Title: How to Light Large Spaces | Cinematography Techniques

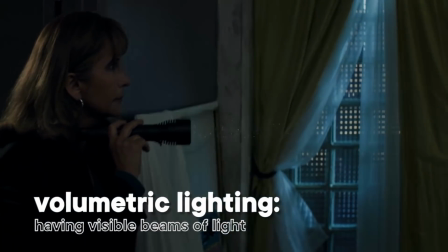And it's also creating this volumetric lighting where you get to see the directionality of light. All right, guys, check this out. I want to show you our camera package, but something's kind of interesting with it. It's all bagged up, and usually I see this when it's raining outside, but we're not outside, we're in an interior. And the reason why we have this bagged up, firstly, is because we're gonna be using a substance in the air, and that's why we have it bagged up.
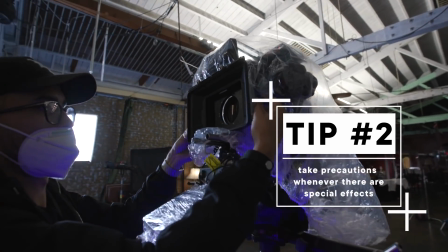We don't want to necessarily get any of that chalk particle stuff or any of that substances into the vents or in the little cracks of the camera. We don't want to take any sort of risks. We want to protect it at all costs. So that's why we have it all bagged up from head to toe. It looks kind of funny, but it's well worth it than having something damaged on set, especially of this kind of caliber. So it's hard to see right now because we've got it all bagged up, but the camera package we're shooting on today consists of a few different components. First of all, the main thing is the C500, the new Canon C500 Mark II, full frame, beast of a camera. I love this camera so much.
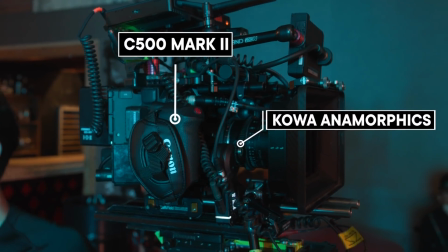And we've paired the C500 Mark II with the Kowa anamorphics. This glass is probably some of my favorite glass that I ever get to shoot with.
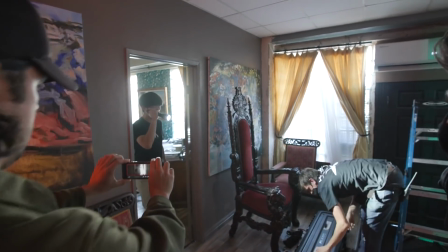This scene has a lot of flashlights being pointed directly at the camera.
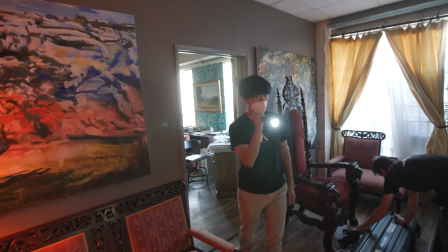In fact, we're tracking in front of an actor who's going to be walking around kind of in the dark, looking with her flashlight,
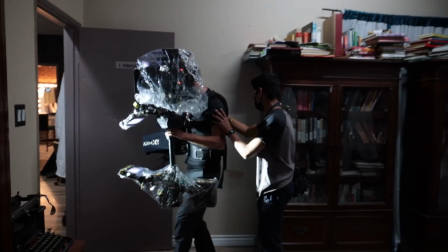and the reflection of that flashlight hitting this glass is going to create great anamorphic flares. The reason I love this Kowa anamorphic in particular is because, you know what, the flares aren't too in your face. They're not too punchy. They're just subtle enough to give you that anamorphic flare, but they're not kind of distracting from the rest of the image. So we are lucky enough to have Zach back on set with us today. Welcome back, Zach. Zach is an awesome Steadicam operator.
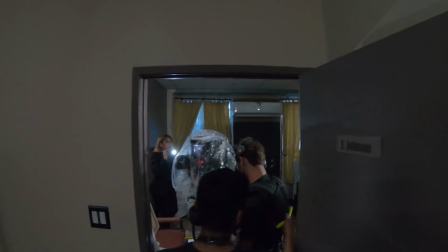I can't wait to see what he does, but today's a little bit tricky. It's not as easy as it sounds to do a oneer, especially with all the rooms that we're kind of gonna be moving through.
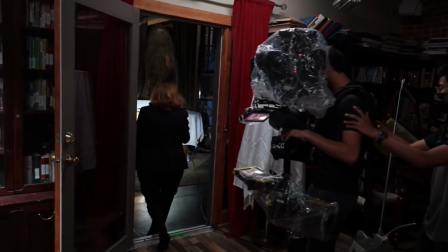Kind of talk to us about how you navigate kind of a oneer and going through complicated setups like this one. Yeah, of course. So first you'll start with the story.
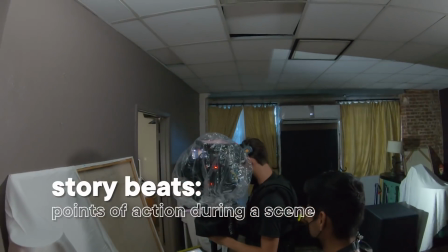We'll get the story beats down, whether that's for this scene, we're starting with a woman coming out of a door with a flashlight and then ending looking at a cake.
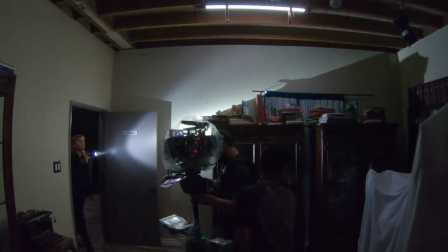And so those are our story beats, and then we fill in the in-between. So she looks around at one point, she comes around a corner, and there we go.
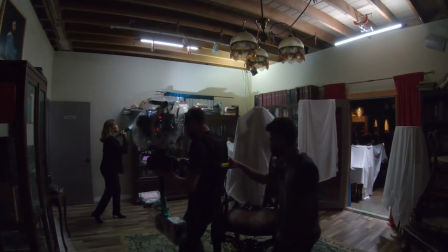We have 4 story beats for that. And then for each one, we'll go around with a tool, say the Artemis or say the camera, and we'll look at how the frame size is working with different lenses. So we've chosen a 40mm anamorphic for this one because it fits our needs for those certain shots and angles. And then we'll go and we will practice the move both with the talent and with you,
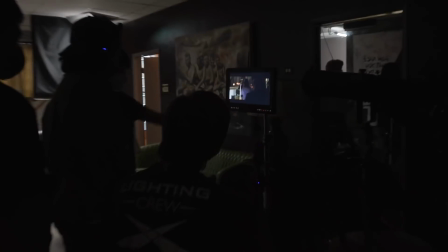and we will see where we need to place the lights, what's in frame, what we need to move around, what's in my way physically, maybe a chair, maybe a doorway, and someone will spot me through those.
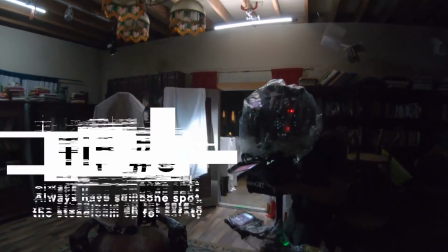And then we'll see, okay, these lights are out of frame, the talent can move within the frame now, this lens is working for us, and these story beats are hitting with the certain movements,
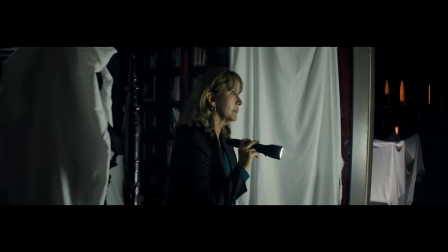and then we can go and practice the move until we get all the tweaks down. That sounds awesome. It's almost like you're kind of on a 2-step dance.
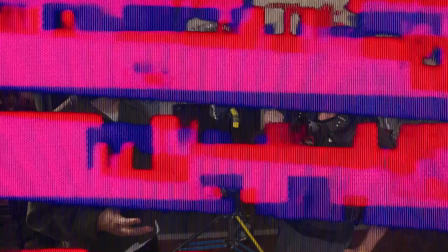You're kind of dancing around the scene. So it looks like we have a ton of lights set up already. Usually we kind of follow the scheme of like key light, backlight, practicals, like what's the formula for lighting a face? But this is a little different in that the nature of this shoot is more so lighting for a big space, right?
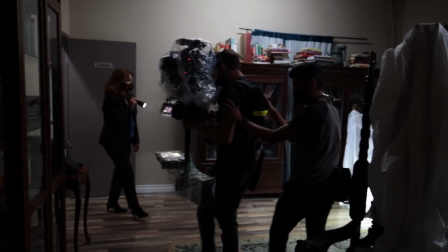We're lighting for a few different rooms that our actor is going to be traveling through.
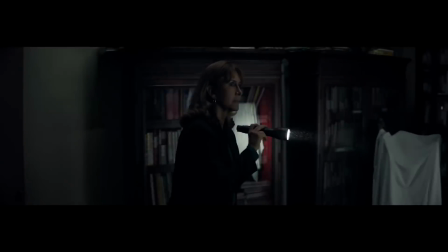And so the name of the game is continuity and making sure that our character is defined in a low-key scene. So with me I have Robert McQueenie. Robert McQueenie, the man, the myth, the legend. Robert, let me ask you, talk to me about this first setup. We have obviously a bunch of rooms, but we have our first setup in here.
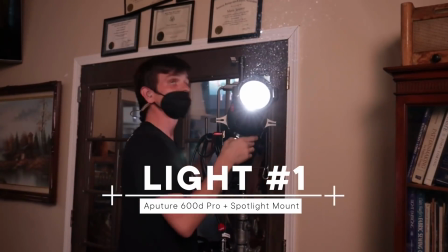Talk to me about what's going on in here. So here we have a 600D with a Leica lens attachment shooting into a CRLS 3.
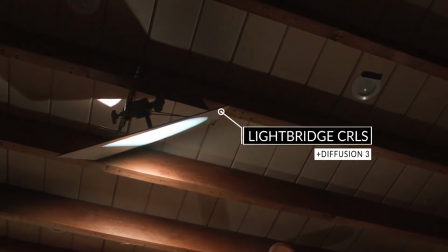One of the cool things about the CRLS mirrors is they have 5 different levels of diffusion. And so, you know, starting with 0, which is pretty much kind of closer to a mirror board kind of, and going all the way up to a 4, which is kind of more like,
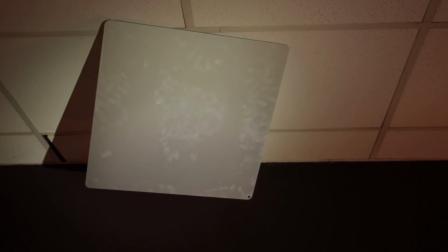you can think of it like a bounce board, like a you know, pizza box or 4x4 bounce. Beforehand, you know, having only, generally, if you have like a bounce board, you know, white side, shiny side, and then like going to mirrors, it can be a little restricting sometimes, and so having more precise choices can be kind of convenient with this.
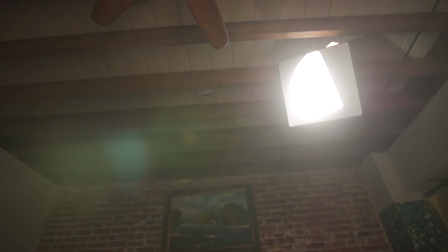We don't want something too crazy soft, we do want a little bit of shape. So it's a really simple light setup, and you know, simplicity is great when we're kind of lighting for a massive space. So let's take a look at our next setup and see what we got going. So at this point, our character has exited this room, and now she's with a flashlight coming, kind of going in this direction, in this room. Talk to me about our plan of attack and our strategy for lighting in this room. So we have a few lights in this room.
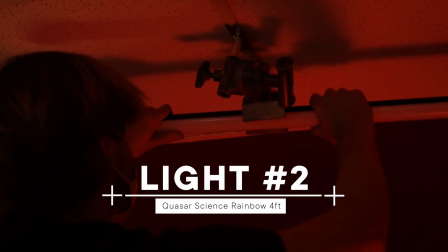We have a rainbow quasar that's kind of just shooting into the ceiling, trying to help bounce it and bring up the ambience a little bit.
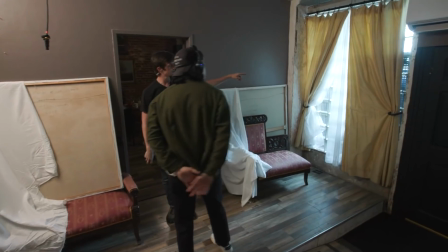We have 2 Nova 300s coming through these windows, which hopefully as the sun comes down,
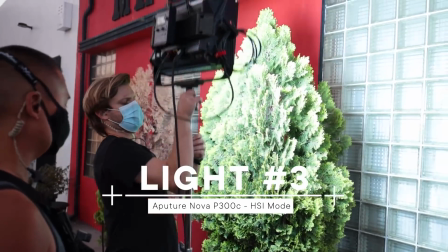we'll be able to get a little bit more directionality out of those, and we'll overall just kind of change the ambience of the room,
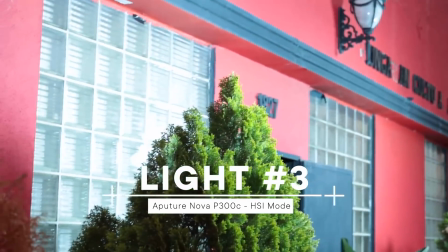make it a little bit more, you know, feel the lights more so than everything kind of just spreading around.
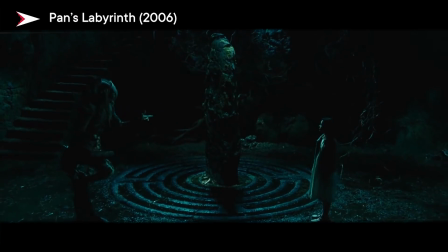Moonlight. How do you recreate moonlight? I think it's something that every DP should know. And one of the things that I lean on is color temperature, the color of the light. I like it to be a little blue, a little cyan even.
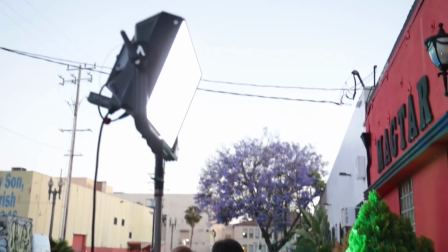Whether I do that on a RGB light like these Novas,
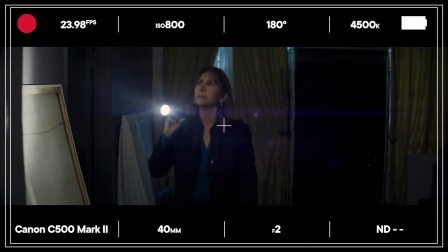or whether I do it in camera by changing the white balance to usually around 4500 if the lights are at like a daylight color. So we've got our kind of a backlight, ambient light coming through the windows, our moonlight pushing through. We've got a little bit more supplementary ambient with that quasar bouncing into the ceiling. What's this stuff over here?
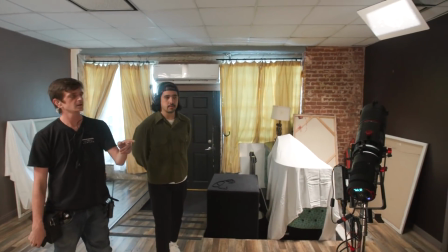We have a 60D with a spotlight mini zoom shooting into another CRLS 3.
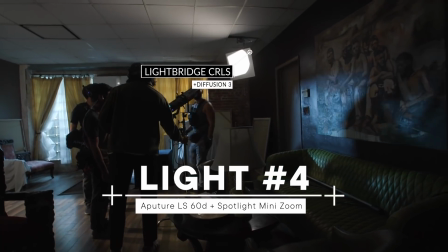Same one we had in there, just to kind of, as she walks through here and continues into the next room, just kind of give her something to help separate her from the background a little bit. Not necessarily trying to be, a very strict edge or a very, backlight type thing,
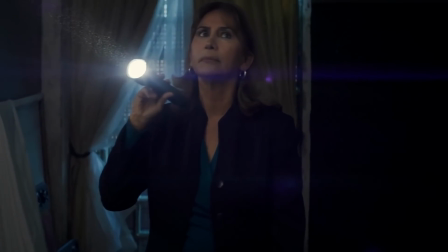more just to kind of help bring her up off the background. I'll tell you what the Lightbridge does for us is it helps us in so many ways.
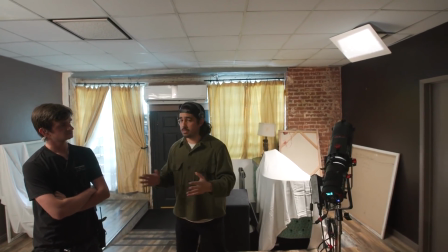Our camera is on a 40 mil anamorphic, so we're seeing more wider real estate.
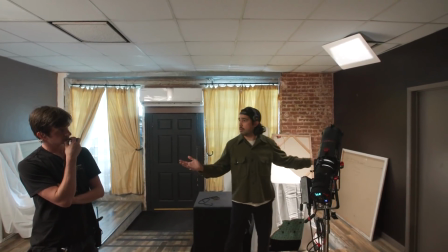So if we were to put a light over here to do essentially what you said is kind of separate a little bit, we'd probably see that stand.
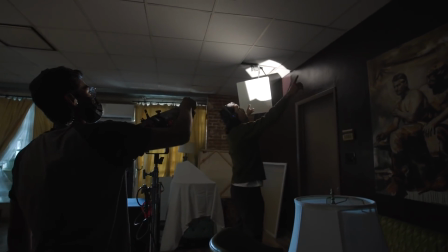But what I love about this Spotlight mini zoom in combination with the Lightbridge is that we can take this,
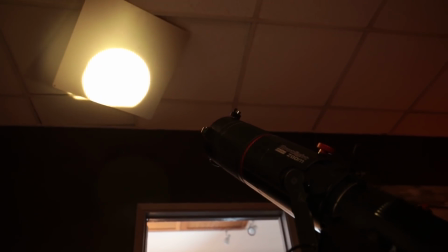we can move it further back, and because it has a variable beam angle, we can kind of change,
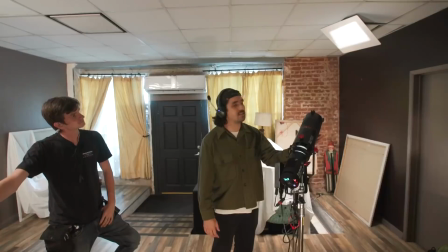how far away this light sits and still get the same effect and not have to sacrifice a light coming from that corner. I think that's just brilliant. Yeah, and it's kind of nice versus, a lot of times if you have something like that, people might put an aperture, like if this was a Leica, people might put the aperture in there, and if you're doing that, instead of spreading the light at a different angle, you're actually, if you close down the aperture, you're losing that percentage of the light.
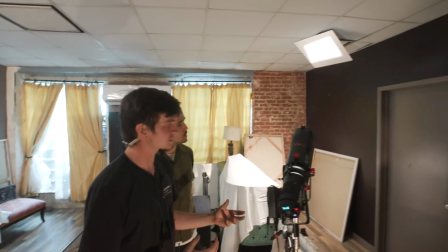And so you can still maintain the amount, the full amount of light that this can put out without having, while still shaping it,
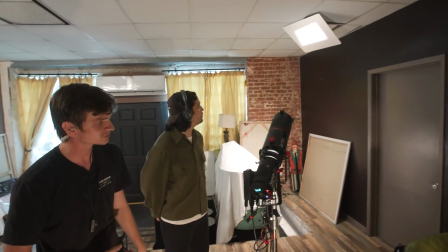and it saves you the time it might take to have to run to the truck and get a different lens if it was a Leica. Most often on set, we're going really fast and we just don't have time for those kind of changes. Also, how are you rigging that up on the ceiling? So we have a scissor clip up there. A lot of times when you're in like an office building or anywhere really you have this type of grid type ceiling,
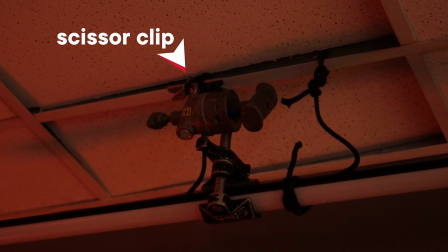one of the clips that we use is a scissor clip which just kind of has these two X beams that you loosen one part and they can kind of close down on the little cross beam parts and tightens back up. And it's nice because sometimes, like I personally get a little nervous using those. Even when you put something on there, they wiggle a good bit. There are things you can do to help counteract that, but still in general, the beams aren't that strong. So you don't want to put a lot of weight on them. So it's really nice to have something like this where instead of putting a light up there, which would be significantly heavier, and then you also have to run power and such for it. And anytime you're running power in the ceiling, you got to make sure cords aren't in the shot, so you got to run them super far, and it takes a good bit of time.
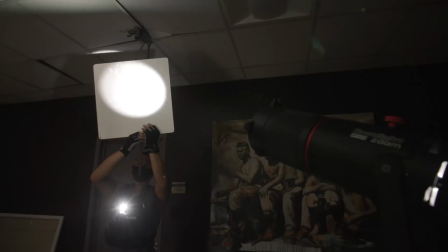Versus just having something like this where it's really quick, you can put it up there.
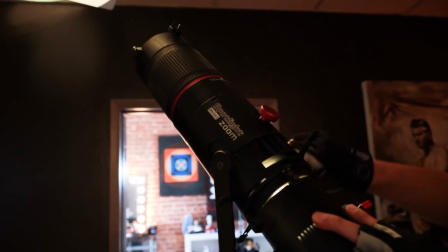The mirrors really aren't that heavy, and so it's very convenient in the sense of, having that feeling of safety. It's sometimes hard to use safety chains on that like you would normally on a lot of other points.